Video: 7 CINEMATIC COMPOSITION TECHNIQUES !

Also here, the rule of thirds can be of help.
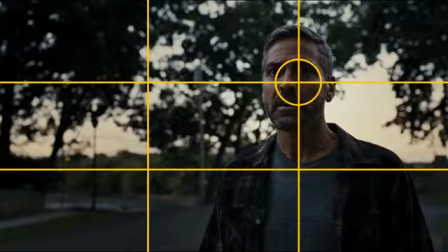250s
Placing your subject's eyes on an intersecting point of the rule of thirds will almost always give you the perfect headroom and lead room.
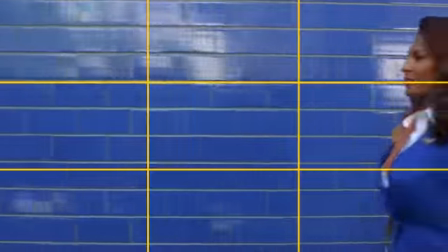257s
You will also see this being applied when a subject is moving. There will be lead room, usually 2/3 of the frame, in the direction in which the subject is moving. Breaking these rules can create intriguing shots and evoke certain emotions.
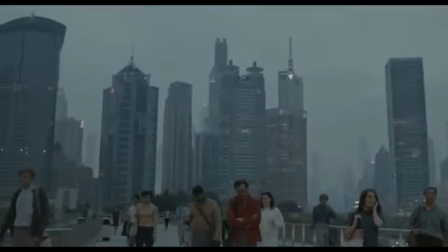270s
Giving your subject an abnormal amount of headroom can make them seem uncomfortable, small, or insignificant.
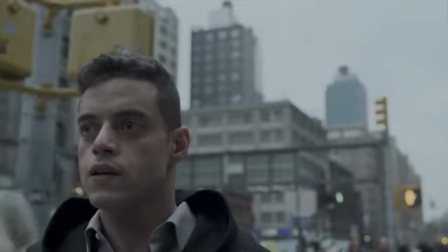276s
When a subject is given a small amount of lead room, it can communicate that they are lost, trapped, or isolated.
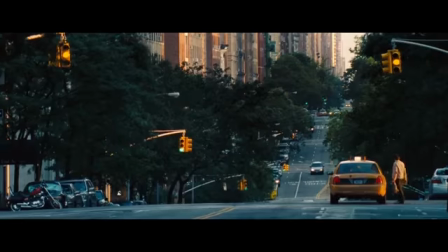282s
And even if the audience doesn't consciously realize what the filmmaker intended, awkward compositions are extremely effective in conveying these emotions.
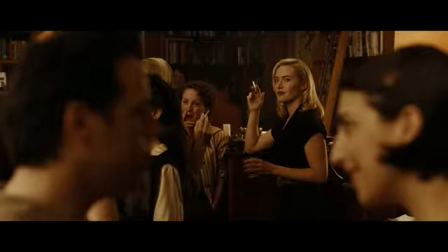291s
When it comes to mastering the art of composition in cinematography,
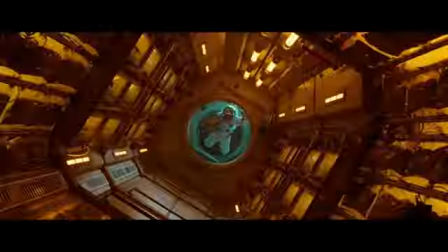295s
having access to great references is key, and that's exactly where the sponsor of this video, Frameset, comes in.
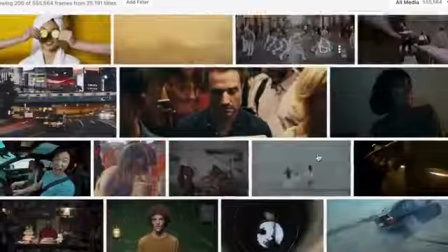301s
If you don't know Frameset, it's basically an incredibly useful online library with a huge collection of over 500,000 assets from movies,
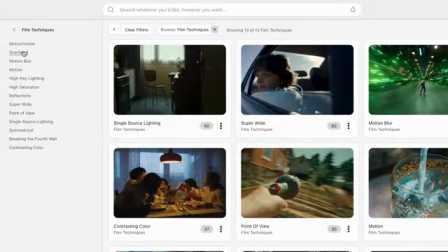308s
commercials, and music videos. One of the most valuable things about Frameset is that it organizes images in a way that makes it easy to search for specific styles,
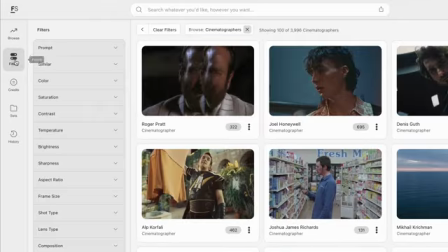317s
but also, for example, search by particular cinematographers. Frameset gives you the option to enter up to 20 different filters to really fine-tune what you might be looking for. A filter that I use a lot is frame size. So let's say I want to look for medium and medium wide shots.
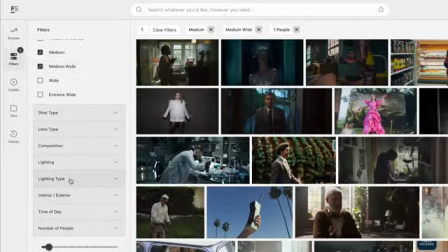331s
And I also want the shot to only have one person. Now I can even add a composition filter, for example, symmetrical shots.
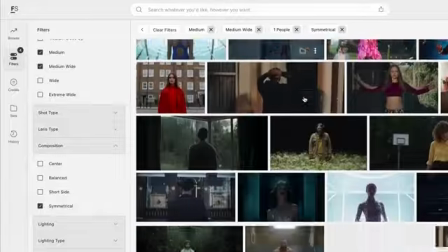337s
And right away, Frameset is showing me a bunch of great shots I could use as inspiration for future projects.
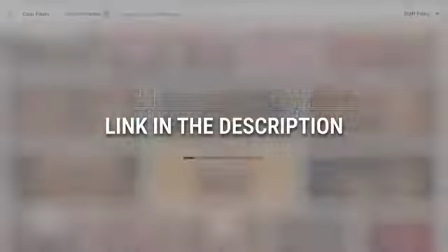342s
If you also want to start using Frameset to access tons and tons of reference images, all you need to do is click the link in the description and use the code STAN10 for a 10% discount.
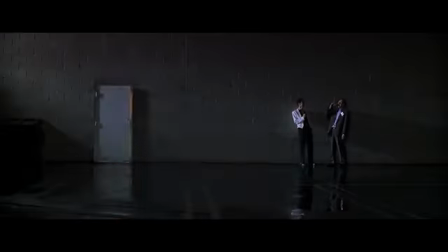352s
No matter how you compose your shot, a good rule of thumb is that your frame should be balanced.
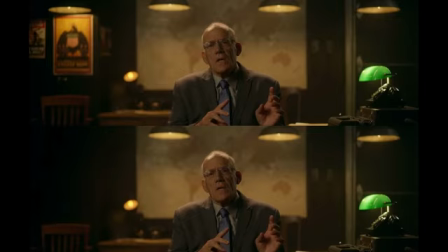357s
When comparing these two shots, you can automatically sense which one of these is balanced or unbalanced.
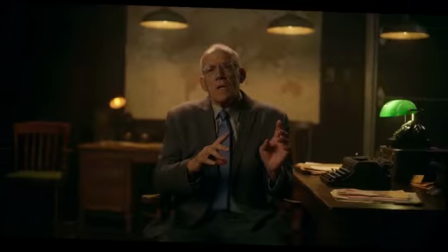363s
In an unbalanced image, one side of the frame feels heavier than the other. And even though a viewer doesn't necessarily know what it is that is wrong, they can feel that something is off.
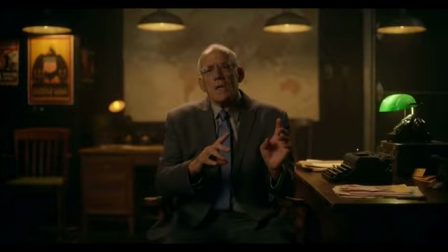373s
Adding something to the other side of the frame can help bring balance to a shot. Again, the rule of thirds can be helpful with bringing balance to your image.
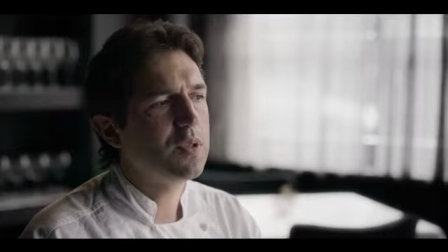380s
When you're shooting interviews or dialogue, the ideal location to place your subject's eyes is on the upper horizontal line.
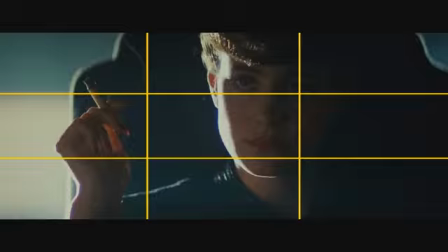387s
And you'll see this over and over again in almost all Hollywood films.
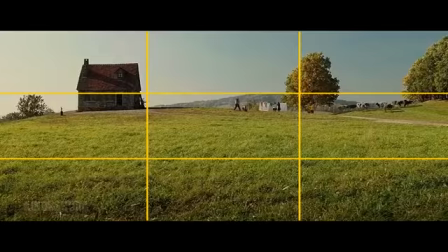391s
For wider frames or shots with horizons, placing your subject on one of the two horizontal lines can bring balance to your shot,
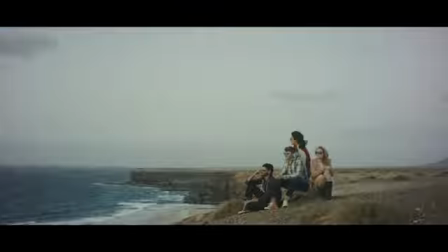399s
whereas placing it in the middle often makes a frame less interesting. Balance can also mean symmetry.
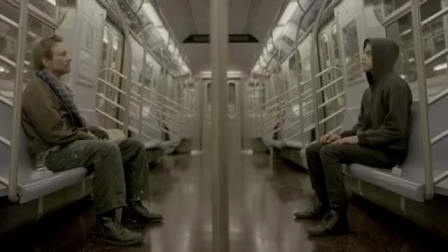405s
The human mind naturally loves order and balance, and that is why we are drawn to the beauty of symmetry.
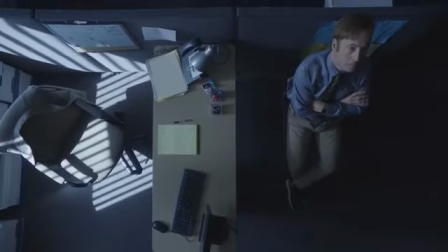411s
Having both sides of your frame match each other in some way or another is visually pleasing to our eye.
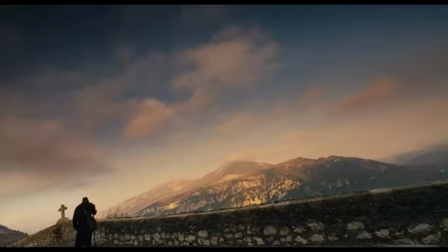417s
Breaking the rules of balance and opting for an unbalanced frame can make the audience uneasy.
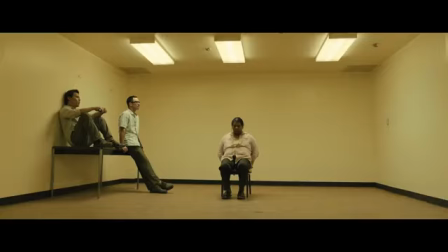422s
It's all about what you're trying to tell with the shot.
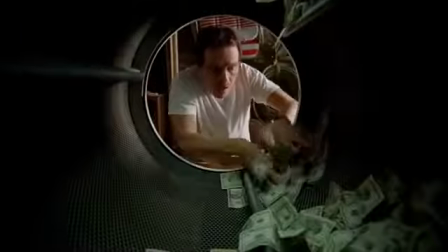425s
The technique of framing within a frame is a powerful way to direct focus to your subject while helping convey your story visually.
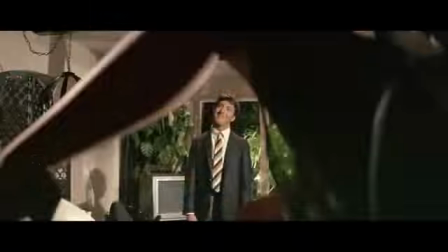433s
This can be done in many different ways by triangles, circles, squares, and so on.
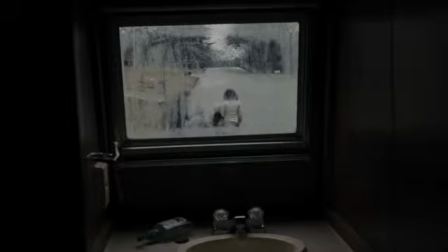438s
A frame within a frame gives the viewer a smaller area of focus within a shot and puts emphasis on what or who is important within the scene.
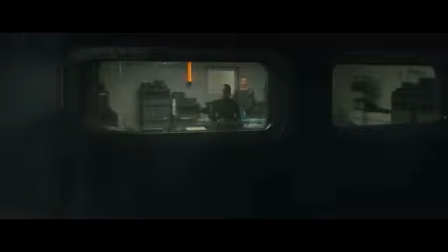446s
Framing a subject can help evoke certain emotions. A small frame can make the audience feel uncomfortable and claustrophobic.
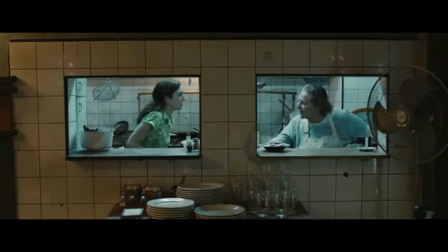453s
By using a frame within a frame, filmmakers can create a sense of separation between the audience and the characters,
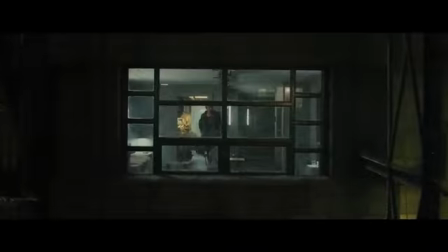460s
making the audience feel like they are distant spectators of the scene. And the use of frames is also a great way to add depth to a shot.
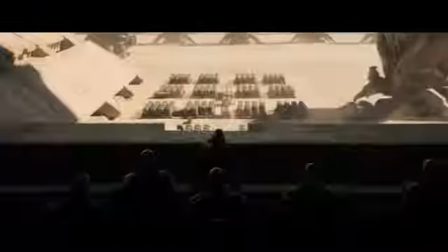468s
Which brings us to one of the most important compositional methods in cinematography, depth. In filmmaking, we're representing three-dimensional space in a two-dimensional medium, and the best way to do this is by making use of depth.
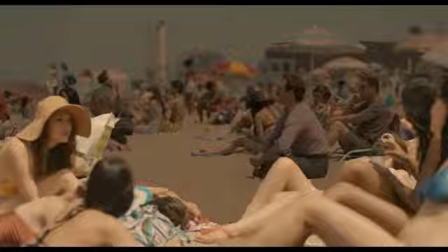480s
You can divide space into three sections: foreground, midground, and background.
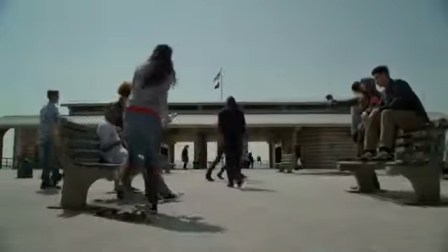485s
These sections can then be used to layer a composition.
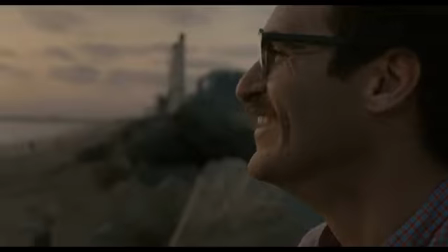488s
Shallow depth of field can be used to separate the subject from the background and provide more emphasis to that subject.
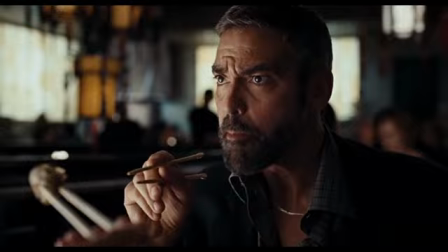495s
Naturally, the viewer's eyes will get drawn to whatever is in focus, and blurring out the background can also remove any distractions from an otherwise busy scene. Pulling your subject away from the background helps in creating depth within the shot.
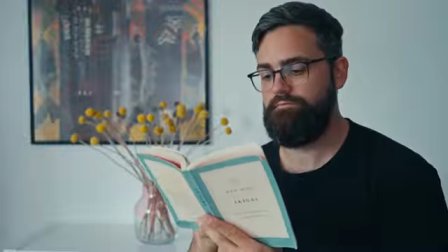507s
If you film someone directly up against the wall, the image will have absolutely no depth.
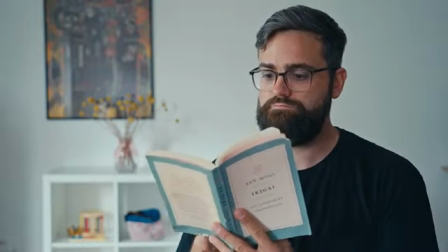512s
So even if you're shooting in a very small space, try putting your subject as far away from the background as possible, or shoot into a corner of the room.
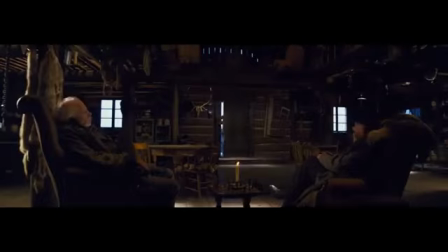521s
This will naturally create more depth in your shot. Adding something to the foreground will also add depth to an image.
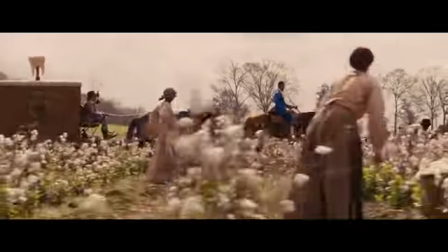527s
Even smaller out-of-focus objects will add another visual layer to the shot.
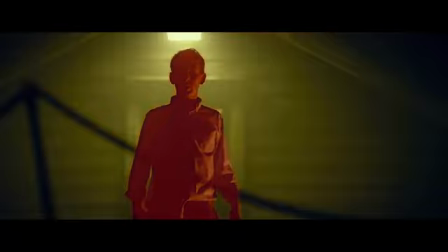531s
The image will then have foreground, midground, typically the subject, and background, and these layers create depth. And a technique you'll see a lot of filmmakers use to draw attention to a specific object in the shot is by pulling focus from one thing to another.
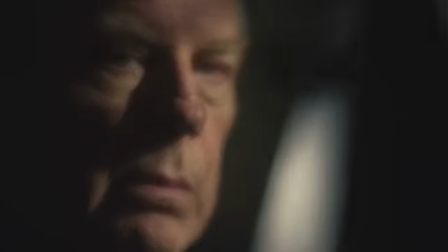546s
You might not become aware of something until the moment when the camera focuses on it.
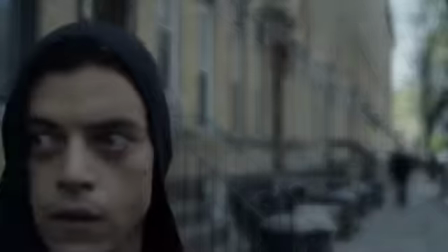551s
It will automatically tell us what is important and what we need to be looking at.
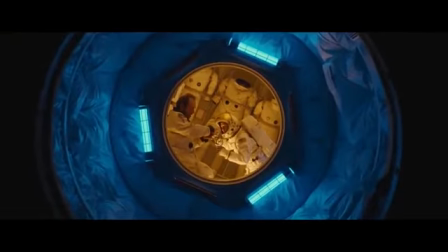556s
Another beautiful way films can draw our attention to a certain subject in the frame is by using color and contrast.
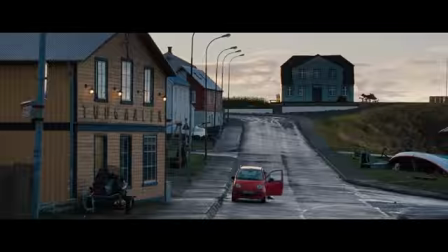562s
Filmmakers can use color in the frame to direct the viewer's eye. They can make a subject stand out very obviously by having them in a certain color.
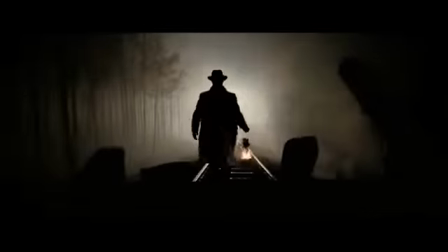570s
In monochromatic shots, the dark subjects are being separated from the colored background, drawing your attention to them.
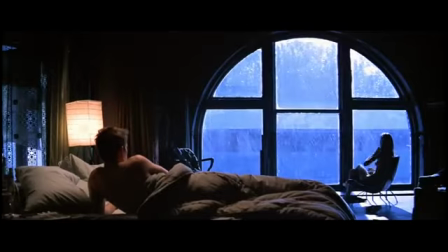576s
And using complementary colors can be a great way to separate your subject from the background and emphasize them in the shot. Similar to color, contrast can be used to organize and define a shot's composition.
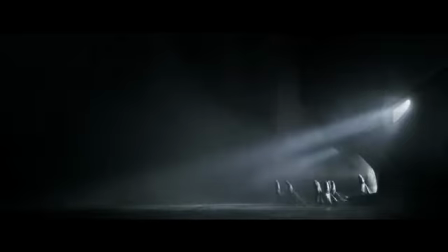588s
Our eyes are naturally drawn to the brightest parts of an image,
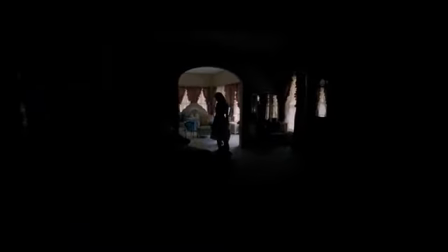591s
so having your subject lit and surrounded by darkness will help keep the audience's focus on them.
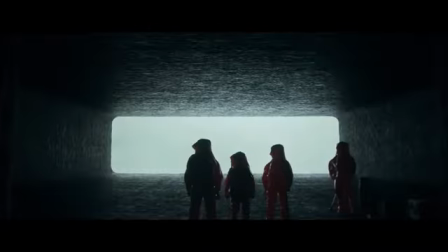597s
But the opposite is also true. The character as a silhouette will make them stand out against a bright background.
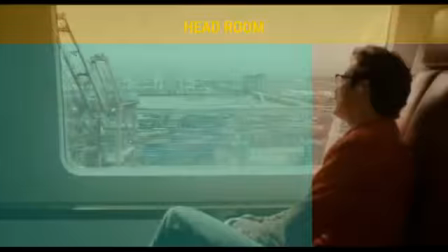602s
Now, there is no doubt that all of these techniques, rules, or methods can help you improve your cinematography. But a very important thing to keep in mind is that there is no such thing as right or wrong in filmmaking.
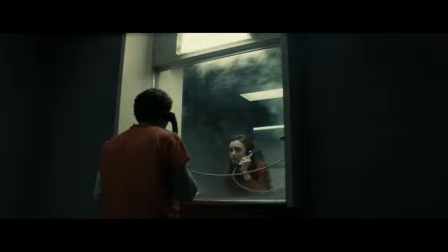613s
There's only more interesting and less interesting. So whatever compositional technique you're using, just make sure it's interesting.